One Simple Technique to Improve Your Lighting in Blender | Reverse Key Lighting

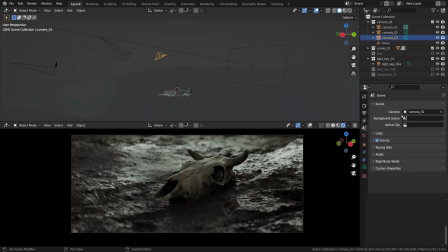as a quick reminder we have three of them,
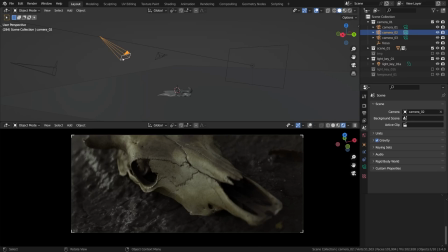let us inspect the second one. yeah as we can see because the camera switched sides the key light is no longer reversed,
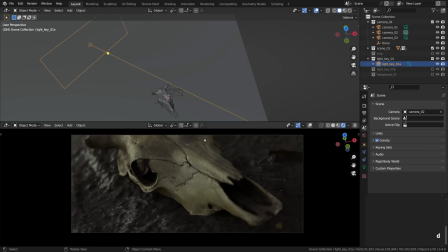on the contrary now it is kind of frontal or at least it shines from the camera side, let's put it like that. now the third definition of this lighting technique would come in handy, I mean that's narrow lighting,
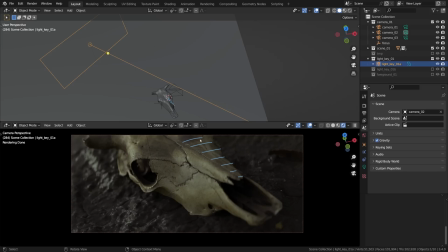which means the same as upstage and reverse key lighting. we call it narrow or short because the light should hit the narrow side of the actor's face, not the broad side like we have it here, if the skull is an actor,
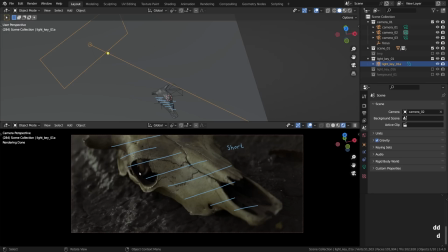never mind. now the light falls squarely on the broad side, the one that is closer to the camera. and guess what? as a result the subject may appear broader to the viewer,
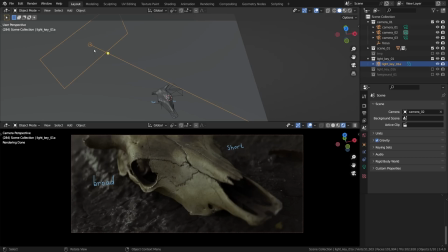at least that is a stereotype that unironically refers to the foreshorting effect of the short light, which is partially true, not that it matters much. but anyway we want to see the short side illuminated, right? what we do is dead simple,
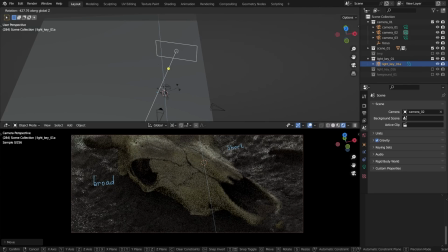I'm just gonna drop the 3d cursor here again and with our light selected R to rotate Z to constrain the rotation to the Z axis. so yeah,
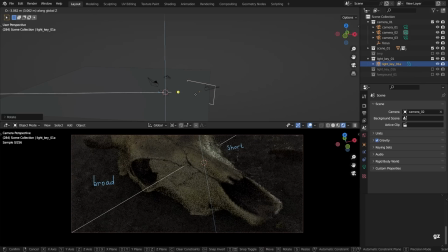if you want to maintain the reverse key lighting look then you would have to update the key light placement in every new shot. it will look fine most likely even in montage, well technically it's nonsense that the key light is jumping around, yet it should be okay.
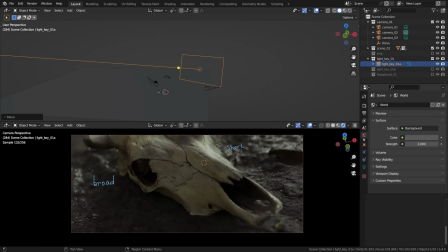now let me quickly adjust the fill light in the environment settings because i feel that it's a little bit too strong for my taste. it kind of negates some of the benefits of the deep shadows we've got, that would be a shame. so yeah the formula is really simple,
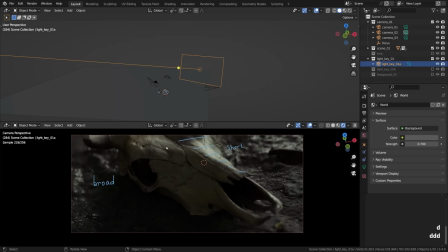the light jumps back to the back of the scene in every new shot to hit the short side of whatever we are filming, the shadows fall off in our direction very nicely, indeed the backlighting picks up all the beautiful edges everywhere,
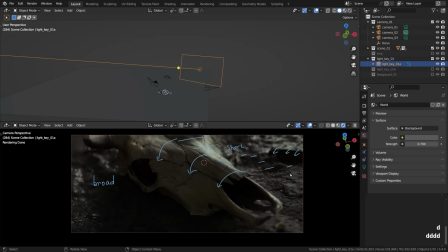everyone is happy, everyone is sipping coffee, easy stuff.
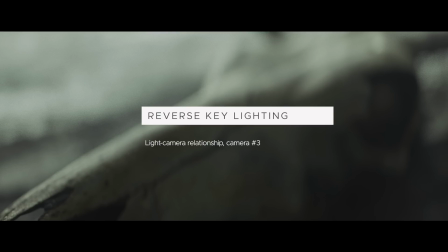there is a caveat to reverse key lighting, it is not always clear where the back side is,
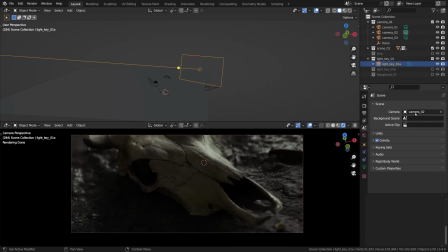especially in the shots that don't have a lot of depth and no room to squeeze that light behind the subject, like this shot in the camera number three, so it's a tricky one to set the reverse key lighting up,
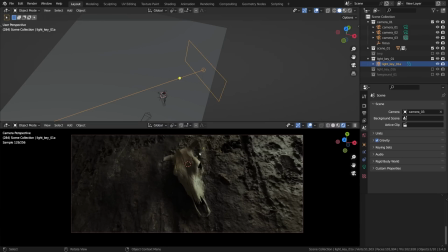it is not clear where the shorter side of the face or skull is, but still camera is not perfectly top-down,
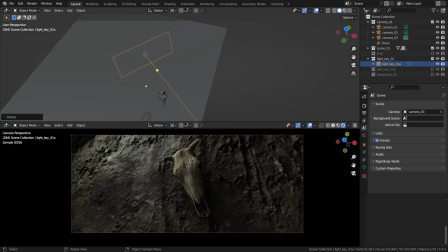there is an angle to it and so it's possible to draw the action line and put the light on the opposite side, let reflection be your guide.
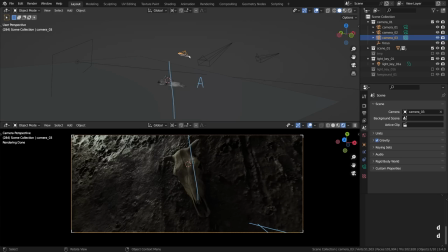in other words if the camera is on the side A, the key light should be on the side B.
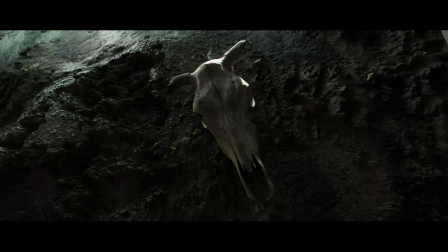that brings us to the end of the video, to sum it up we have taken a look at how to improve the cinematic qualities of lighting using reverse key lighting technique.
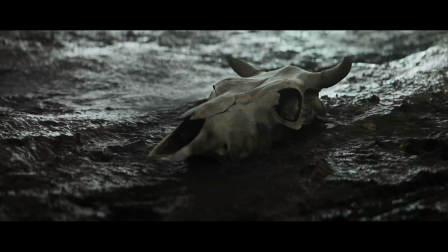it goes without saying that direction matters a lot when it comes to lighting and some directions are better as creating an illusion of depth and roundedness. of course it goes without saying that no single technique is a silver bullet and it should be
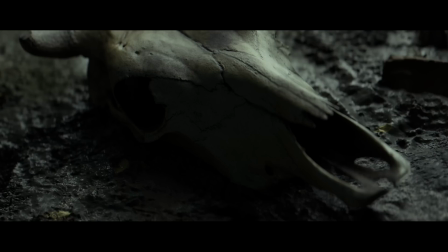motivated to work best and so on and so forth. and there are scenes and shots that call for a completely different approach,
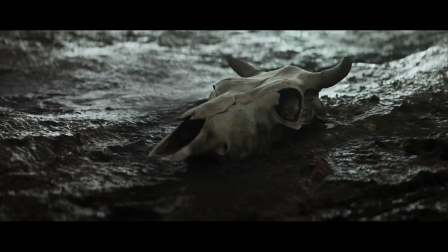but i hope that you'll have a lot of fun integrating this technique into your projects. as usual, don't hesitate to share your images, results, videos with us, it is always appreciated.
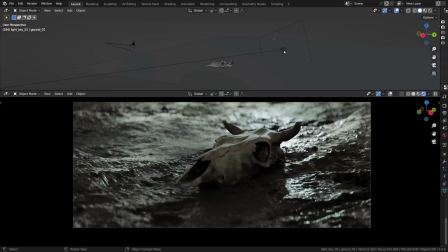oh, a short snippet before we go! try it for fun, i call it dynamic reverse key. select the lights and the camera and in a moment i will roll it all around our 3d cursor.
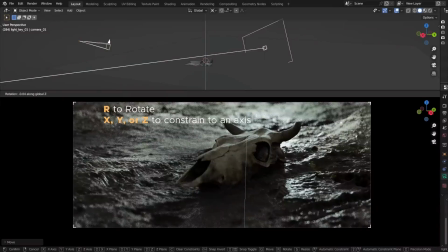watch this. r, z and let's go!